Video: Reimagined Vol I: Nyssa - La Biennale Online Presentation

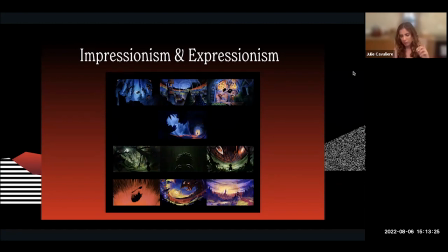And so I wanted to bring in a lot of these elements, which is also why Quill works so beautifully, because we wound up just hand painting everything. so I wanted it to feel have that painterly effect and then also as
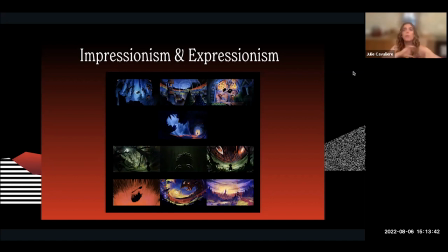she transitions into the unknown we get more of an expressionist style of art style of the piece which is harsher longer more fragmented shadows sharper angles
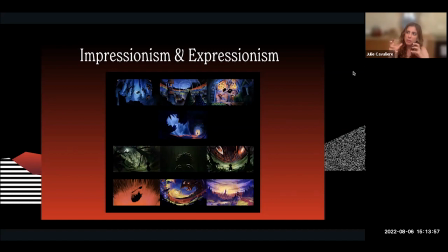things that's things that are high more high contrast in ways and just to explore that difference. And then at the end, you know, how do those worlds reconcile if they do?
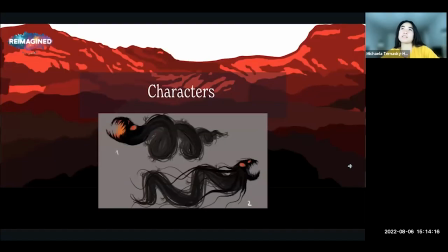It's one of my favorite parts of Nisa. It's not just the characters. It's not just the narrative. But whenever I'm in headset, I'm always like, oh my, it's so beautiful and like stunning. And I'm sure one of the many reasons why the piece resonates with people when they watch it.
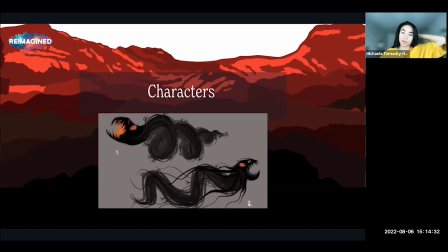But another part of what that resonates with people, I really feel like are the characters that you created.
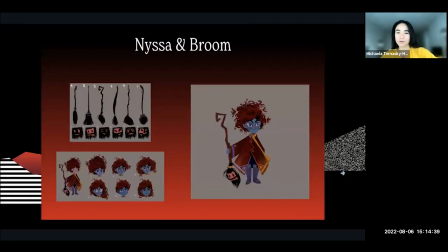So just for this audience, give us a little insight into your precocious little witch and her best friend, and some other characters she has in her life. Nisa, my girl Nisa. So it was really hard to create Nisa because, you know, as we mentioned,
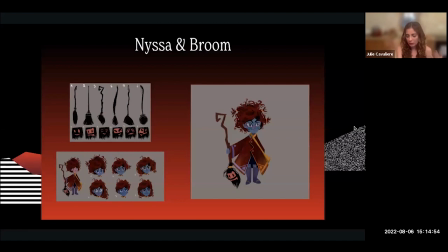this script, I had the first draft in 2019. So she's been living in my head for quite a while, and then putting a face to that and embodying these things. And actually, I also had the idea of just borrowing from some cubist
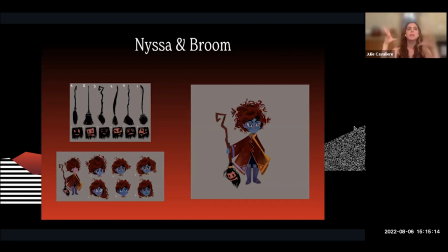elements because I didn't want her face to be this Disney princess. I wanted her to be quirky. I wanted it to be imperfect, but all her own and charming and rough and messy and all of these things.
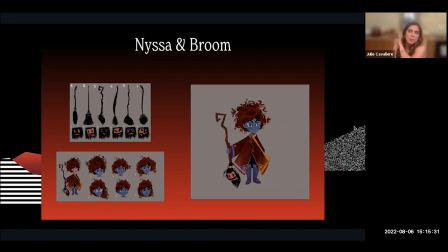I often said she's a bit like Amelie, the film Amelie, if Amelie rolled around in the dirt all day. and was just scrappy. So I got a little bit of inspiration from this, um, actress I, I love and adore.
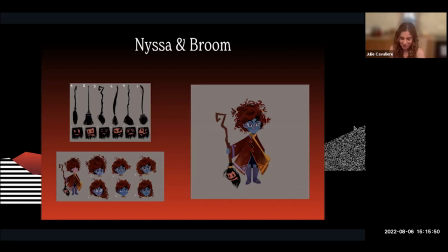I'm not going to say who, but if you guess it good, good for you. Um, but I did want her clothes to be ill-fitting. I wanted her hair to have texture. I wanted it to kind of be all over the place. I wanted it to not work, but somehow it does.
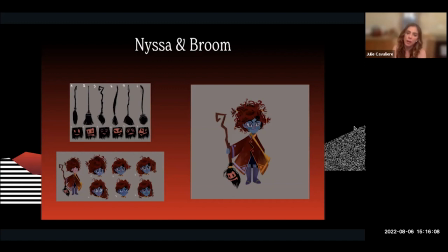If that makes sense, put all together, it has a charm she has a charm and a personality yeah one of the things I feel like was really early on when we were talking about doing animation for this piece was like we didn't we didn't want Misa to be sexualized we wanted her to
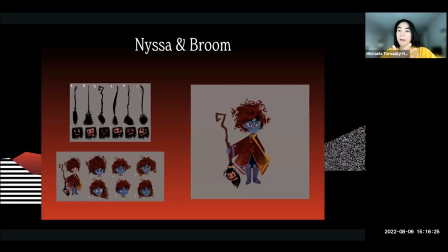be in this phase of her life where she was coming into herself as a woman but not yet fully realized as a woman but also not fully dematured as a child either and I feel like what you did with the concept artist you struck such a great balance and what we did with the amazing voiceover actress Alex
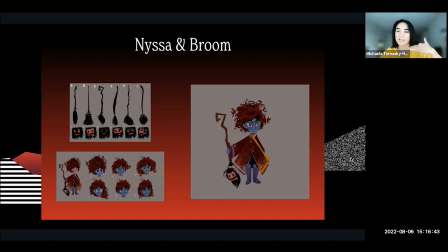Cazares who voices Nisa was like you found that scrappy pre-teen kid that's just like why can't I go play with my friends every day and run around in the dirt and do dangerous things and of course the person who's telling her not to do those things is
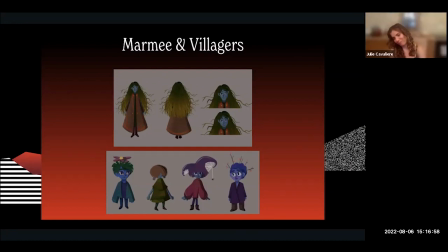her mother and her fellow villagers so give us a little insight into Nisa's support system as we would call it these days.